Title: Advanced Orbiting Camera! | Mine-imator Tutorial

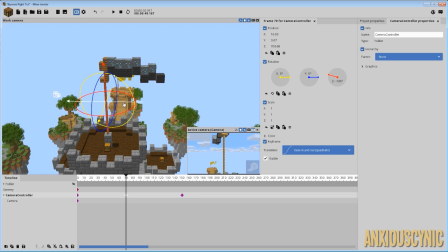So let's say if I wanted to have the folder kind of like move out at this position and get a little bit further away, then what happens is it starts out and it uses that transition, and then it kind of stops, and then it uses the transition again to go back to the next point.
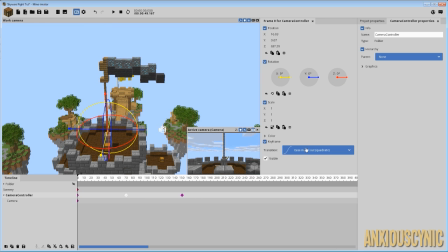And obviously that kind of sucks, and we can take this middle one and make it a linear transition. And do like little finessing with the transitions to kind of get different effects and stuff, but it's just, it makes it a little bit more difficult and sometimes even impossible to get the effect that you want.
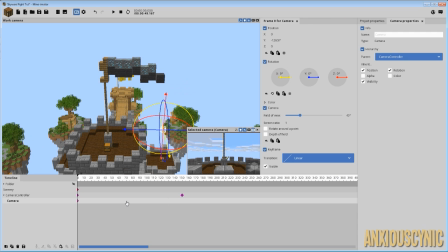So let's say with the camera here, we're gonna take it and leave it at its default position there, and then we want it to, let's just say, zoom in for some reason at this point, and then zoom back out to, well, let's actually copy paste this one.
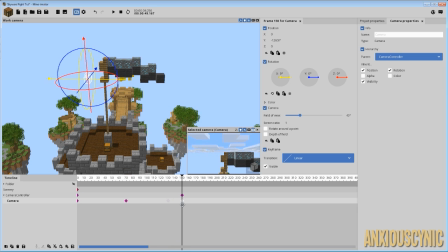We wanted to zoom back out here, and we can use these linear transitions or whatever. And as this happens, these two things happen at the same time, and it's smooth as butter, man, because we don't have these transitions conflicting with each other. You can also do similarly if I use transitions.
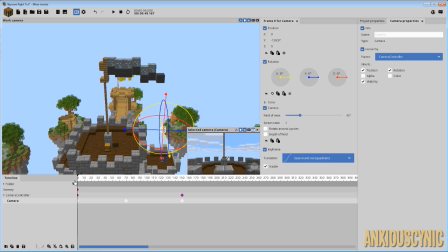Let's have it go with this ease in and ease out. And we can watch this and see what this looks like.
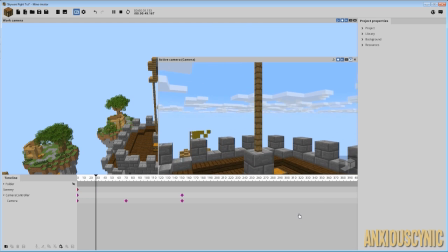Now, you have to play with this. This may not look 100% the way you would want to, but it's definitely an improvement over how the other one looks.
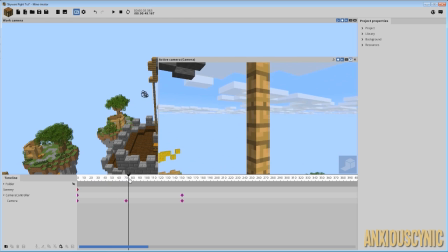So you can see how that looks just completely smooth as the camera does its thing while the folder is doing its thing, if that makes sense.
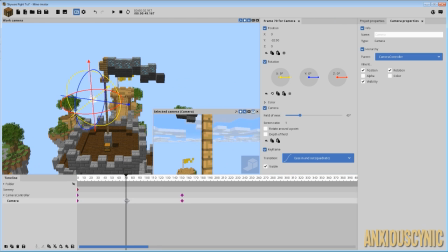So, like one thing you can do, like what I did with the Ender Pearl Quirl,
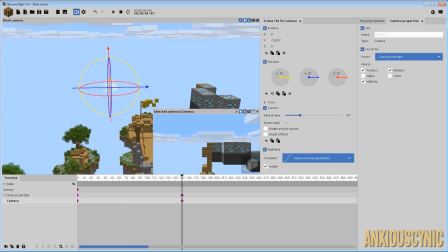is at the very end here, I wanted to have, you know, let's say I wanted to have the camera kind of move after the folder has stopped.
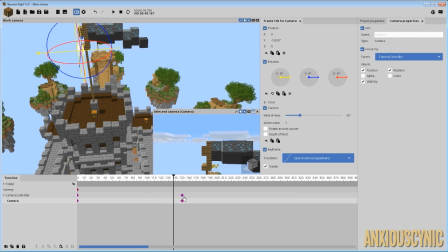So with a normal transition here, like for the folder, if I want to move it afterwards,
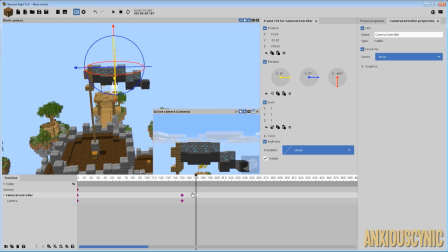then what happens is, and I want to keep that ease in and ease out transition. So what's going to happen here is it's going to go, and then it's going to stop and then start going again. But if I want that to be a completely smooth motion there,
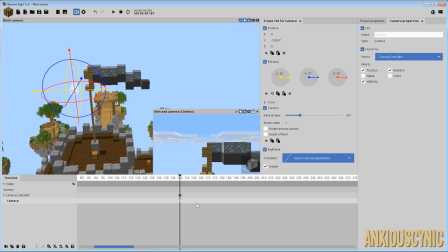what I can actually do is just kind of have the camera do it with the folder not having to move anymore.
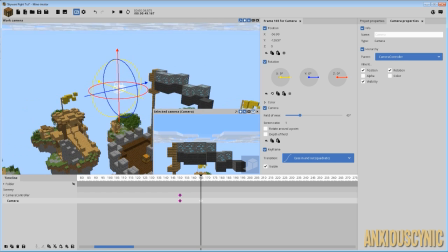So we're going to take the camera and move it over. And let's even have it kind of pan down just a bit.
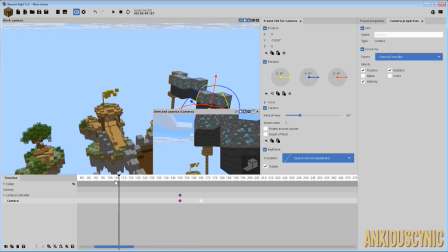And we'll see what this looks like. All right, so we get the same effect here, but that is because of this keyframe right here. So what we may want to do is we'll bring this in so that these two keyframes,
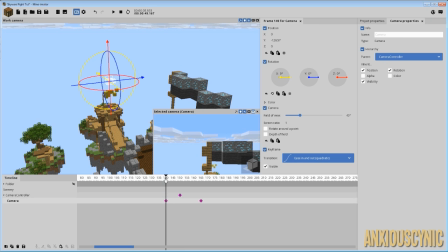like where the folder stops, the camera is not stopping its motion at the same time. So what we'll get is a more smooth action.
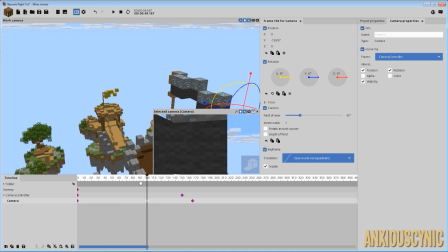Obviously, this can be played with. There's any number of ways you can do this.
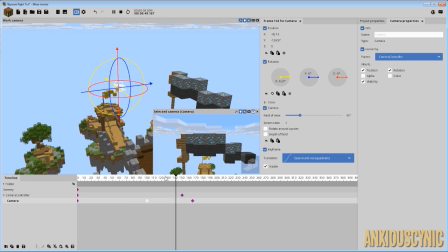This is just the basic principles of kind of offsetting your keyframes so that things don't happen at the exact same time, thus noticing the seams between your movements. So as you can see there, that's a totally
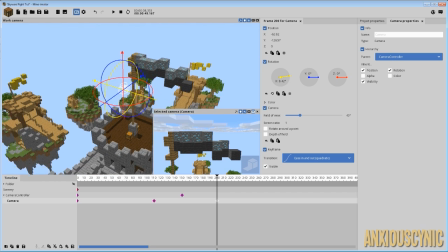much better than what you would normally get. And let's say I want to really kind of move the camera and do some craziness.
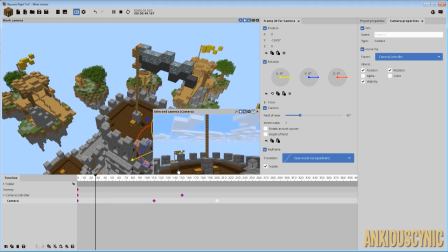Let's have it come over here and pan out. So the effect you get with this is the camera comes up, it's spinning around, and then it just comes out and it's coming over and zooms over like that. And like, that's obviously not a very good bit of cinematography there, but it's a heap better.
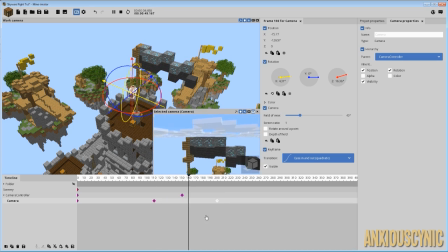It's actually a smooth motion that occurs. And let's see if we can do something a little more complex.
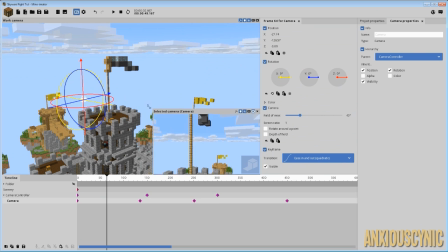All right, guys, so I went ahead and set up a little camera move here to give you guys an example of what I'm talking about as far as like more advanced movements you can do with this.
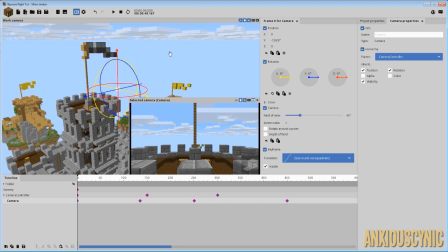So the idea is you want to move from one camera position to the next without there being an obvious seam between that position and where it ends and where the next movement begins.